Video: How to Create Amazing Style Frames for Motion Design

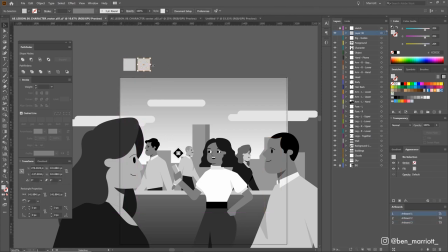4:05 First, I'm just going to create a lot of squares at the top here, and then just start filling these with colors I think I'm going to use. I know I'm going to need a lot of blue tones, so let's get a variety of those up here. We'll need a few skin tones as well, and then a few more colors that I think will capture the mood that we had in our mood board earlier.
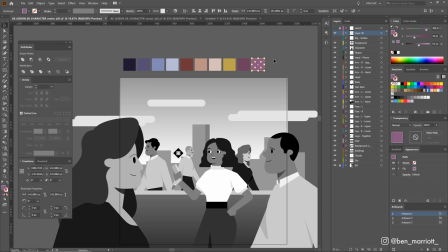4:24 But I'm not really being too precious and exact here at all because I'm going to adjust all of these colors. Now I just select them all and then go over to our swatches panel and click the new color group, which we'll create from our selected artwork. And we want to make sure that we have ticked convert process to global. That is absolutely essential.
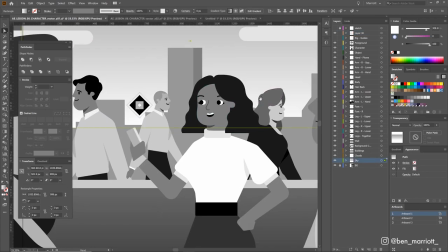4:40 Then we click OK, and then we've got them all lined up over here. And then let's go into our artwork and I'm going to select an element that I want and just start swapping them out for these colors that we have here.
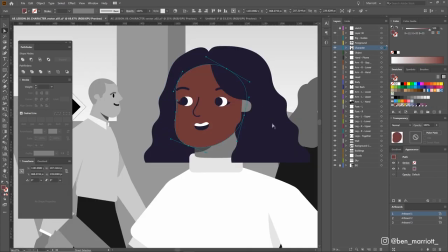4:48 So let's do the hair. Let's choose one of the darker flesh tones here. For the shadow, I don't have a darker flesh tone than that, but what I can do is take our shadow color and turn the transparency down to 50%, and then let's color this top.
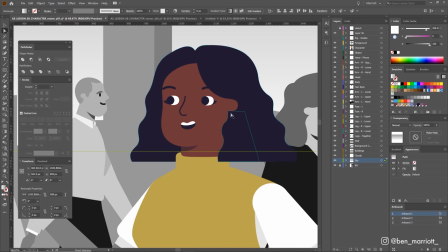4:59 And even though these aren't looking too bad here, I can say the skin tone maybe isn't looking great how it's working with the hair here at the moment.
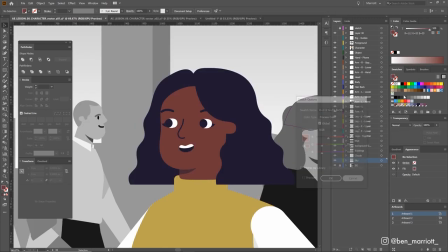5:05 So now what we can do, and what I love doing, we can simply click on our swatch over here for our skin tone. We can click preview, let's change this to HSB, and then we can make changes to the skin tone, and it will affect all the layers colored with this, the ear, the face, and the neck,
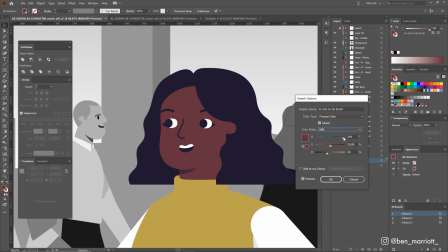5:18 which are all separate layers, all being recolored. So maybe we want that a touch darker, maybe a little bit closer to the pink end of our spectrum over here. So it kind of fits in with this darker hair color as well. And I think this blue should be a little bit darker and less saturated. So we can double click on our dark blue swatch, click preview, and then just increase the blackness and decrease the saturation as well.
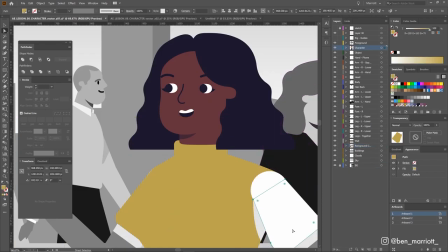5:37 And then we can continue selecting objects, coloring them, and just keep making adjustments as we need to.
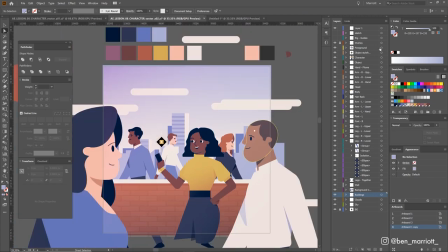5:42 And here we are with all our objects colored in. I've added a few more colors that you can see in our swatches over here, and I've been slowly just tweaking the colors of each one so that together it starts to look balanced, but still keeping the color palette within limits. So I'm not allowing myself to have 16 versions of blue.
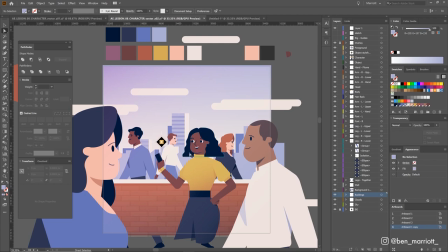5:57 And for me, this is the quickest way to bring the whole artwork to a place where the colors look balanced, because I've had one pass just thinking about the values and then another pass adjusting the colors. Now, you may not need to separate those two processes depending on the complexity of your shot and your familiarity with the subject matter, but for a scene like this that's just a little more involved,
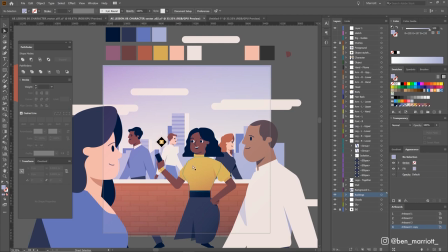6:15 I like to break those down into more manageable chunks. One pass for the shape and values, and one for the color.
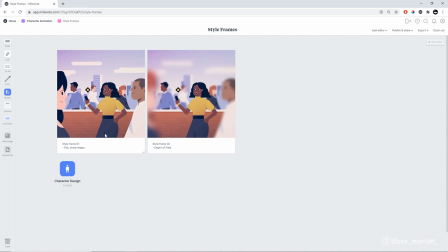6:20 And this is our first style frame. I've created a separate board in Milliner where I've collected my style frames so I can present them to the client, if that wasn't me in this case. And even though that I am client, judge, jury, and animator, it's still really helpful for me to be able to organize them and see an overview of our variations. And it's important, especially with a client, to add notes and descriptions to your work so that you can help explain to them if you're not around to present it, and they're bound to be coming back to it later and sharing it with their colleagues regardless. Milliner makes it easier to add descriptions, checklists, and lets everyone on the project add comments as well.
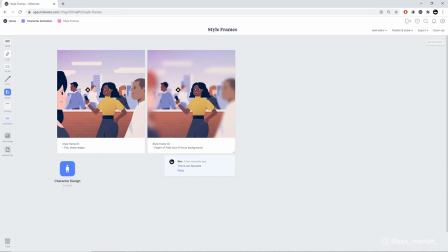6:52 Now, I've got two variations of this style frame here, one with and one without the depth of field. And that's actually really easy to create in Illustrator. So let's hop back in there. Now, I'm working on a few artboards.
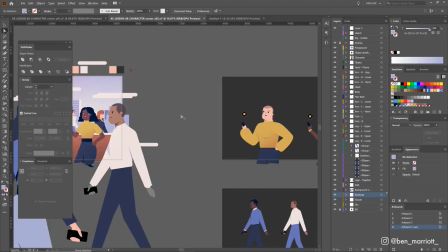7:02 I've got this main one for our style frame, but I've also got this one with all our characters separated.
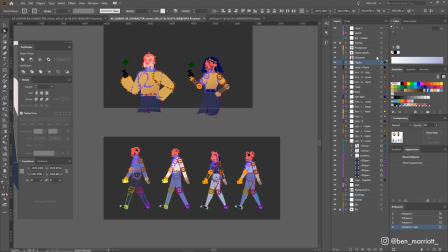7:06 And you can see they are all separated into different layers that I've labeled as well, because we always label our layers.
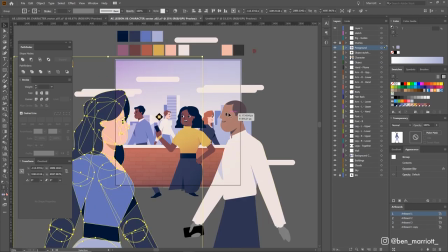7:12 And then I've just duplicated those over into this artboard and grouped them as well, so I'm not dealing with thousands of layers over here.
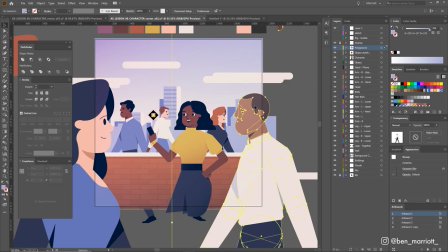7:18 And to add the depth of field, all we need to do is select one of our characters, go up to Effects, Blur, choose Gaussian Blur, select the blur amount that we want, 15 seems good for this character here, and then do the same for all our other characters. And the closer this character is to our imaginary camera, I'm making her blurrier.
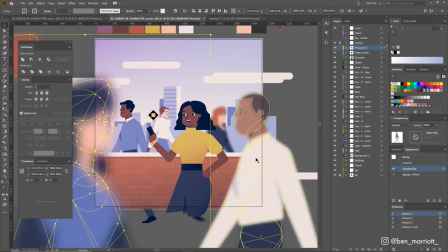7:33 I'm really further away from this focal character here, who's going to be 100% sharp. The wall will be very slightly blurry. These background characters are a bit blurrier, and the buildings and the clouds really blurry. And then we get this nice illusion of depth, which is really easy to do in After Effects as well, where we'll have each of these elements in their separate pre-comps.
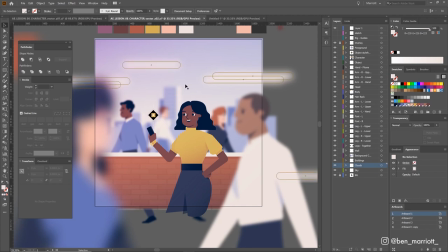7:49 And we might even treat ourselves to some camera lens blur, even though it'll take longer to render. So let's add a note to our client mentioning that. So we've added the pros, that it looks sophisticated, it looks nice, and a con, which is that it will add 2 hours to render time, let's assume. Now that way the client can assess that when choosing between these two options. So if they like how the depth of field looks, they have to accept that that's going to take longer to render, and that might impact the schedule. If they were wanting daily uploads, they might have to be okay with half resolution renders. And another con I probably won't say to the client is that we lose all the detail of our city that I've drawn here. And I spent a while drawing that city.
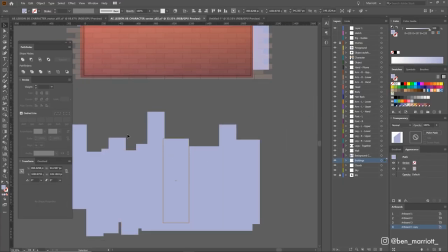8:22 And bonus city drawing tip, whenever I drew cities, I always ended up with shapes that look like this, which just look boring and generic and just didn't have the depth that I wanted to.
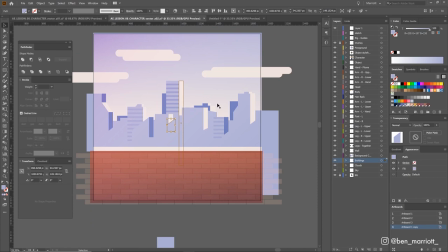8:30 And this one obviously has more detail, but one thing that I included was a lot of diagonal shapes like these.
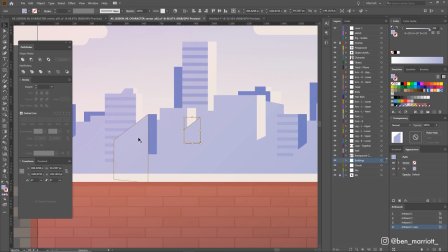8:35 So I've just drawn a trapezoid, and then I'll duplicate that to make buildings in some cases,
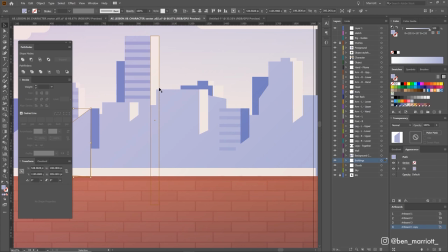8:39 but even just to cut off the edge of these block shapes here, because that's how a square building like this one would cast a shadow over this one.
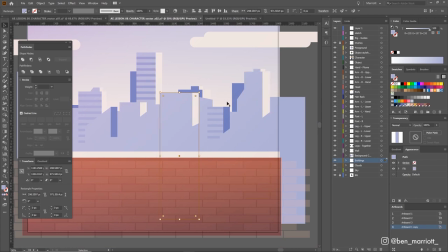8:45 And it just helps break up all these horizontal and vertical lines, which I think helps a lot. Now, I also can't stop myself from making variations of a style frame. So let's make a new board to show those off to the client. Let's call that color variants. Let's choose a pink color and change the custom icon to something like this. And maybe let's add an arrow as well, so they know they're variations of style frame number 2.
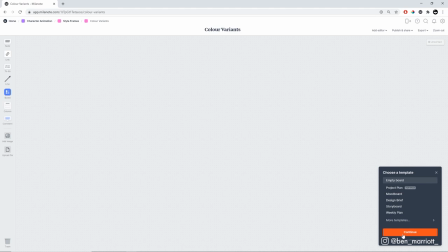9:05 And in here, we can choose a template. I'm going to continue with an empty board, and then I'm going to get the variants and then just drag them in.
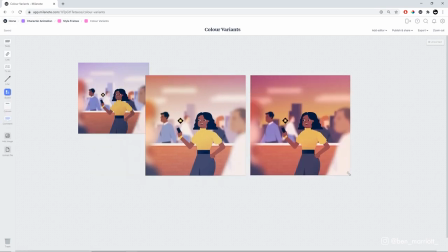9:11 Let's resize these and rearrange them so that they look a little nicer. And let's put a few labels on them.
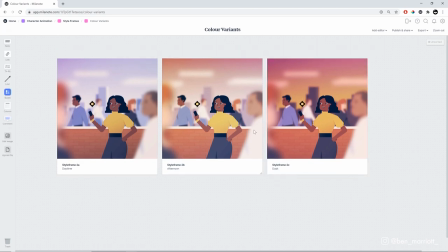9:17 Now, I find it's really helpful to overlabel things when talking to a client. Feedback can be a bit ambiguous, especially in email. And you will realize that things you thought were not ambiguous certainly are. So if a client gave feedback on speed and just used that word, you might not be sure if they meant the frame rate, the editing, the motion, the easing.
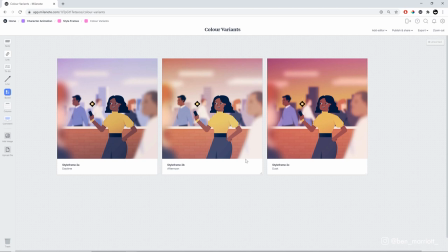9:33 So it's always great to overcommunicate and clarify. So here it could be ambiguous to say they really like the sunset look, which could be either one of these two frames really. So I always like to name them so they can just say, we love option 2C. And better yet, just get them to comment so it's clear to everyone. Now these variations I only made by changing two things.
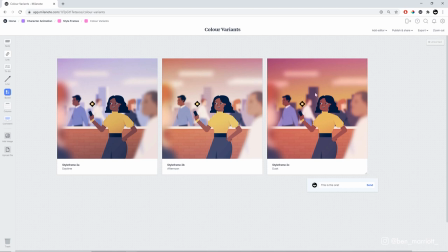9:50 So I changed the color of the sky and the buildings so they were darker if the sun's behind them over here. And then I added a bit of color correction to the whole image, really in both of these, just by drawing an orange or pink rectangle over the whole thing, turning down the transparency and setting its blending mode to soft light or opacity or something similar.
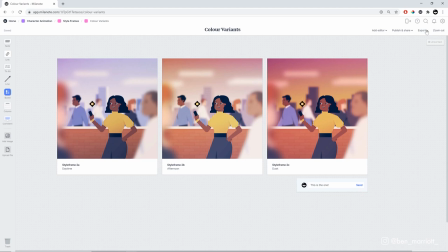10:06 And if you want to save any of these boards as a PDF, you can always go to export, choose PDF, and let's choose highest quality.
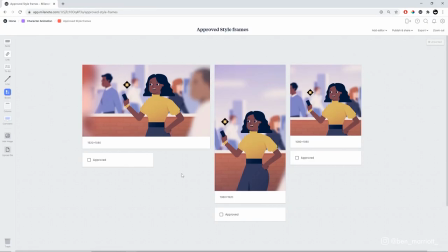10:12 And in a couple of seconds, you've got that in PDF format. And here we have our final style frames for the scene, cropped to each format.
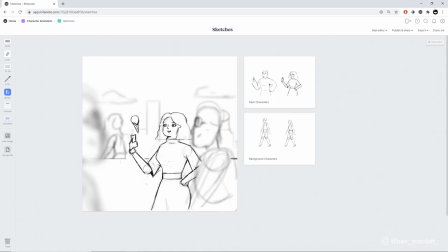10:17 We started by collecting our references in one place. We sketched out the design. We drew the shapes in Illustrator. We colored it and added the effects in Illustrator 2. And it's pretty similar to what we first dreamed about back in the early stages.
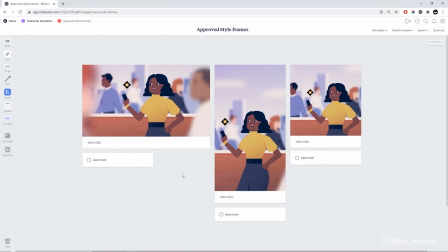10:29 Style frames are incredibly important for communicating and setting expectations with your client and anyone that you're collaborating with. And I'd say maybe equally important if you're working on your own personal projects. Now these are ready for approval. And you know what? I say they are approved, ready for animation. And of course, big thank you to Milanote for sponsoring this one. You should definitely check it out. It is really useful. To discover the best ways to learn motion design, I've created a short playlist of videos that I think you'll enjoy if you made it this far. Please like the video and consider subscribing if you'd like more of these videos every week. I'll see you in the next video.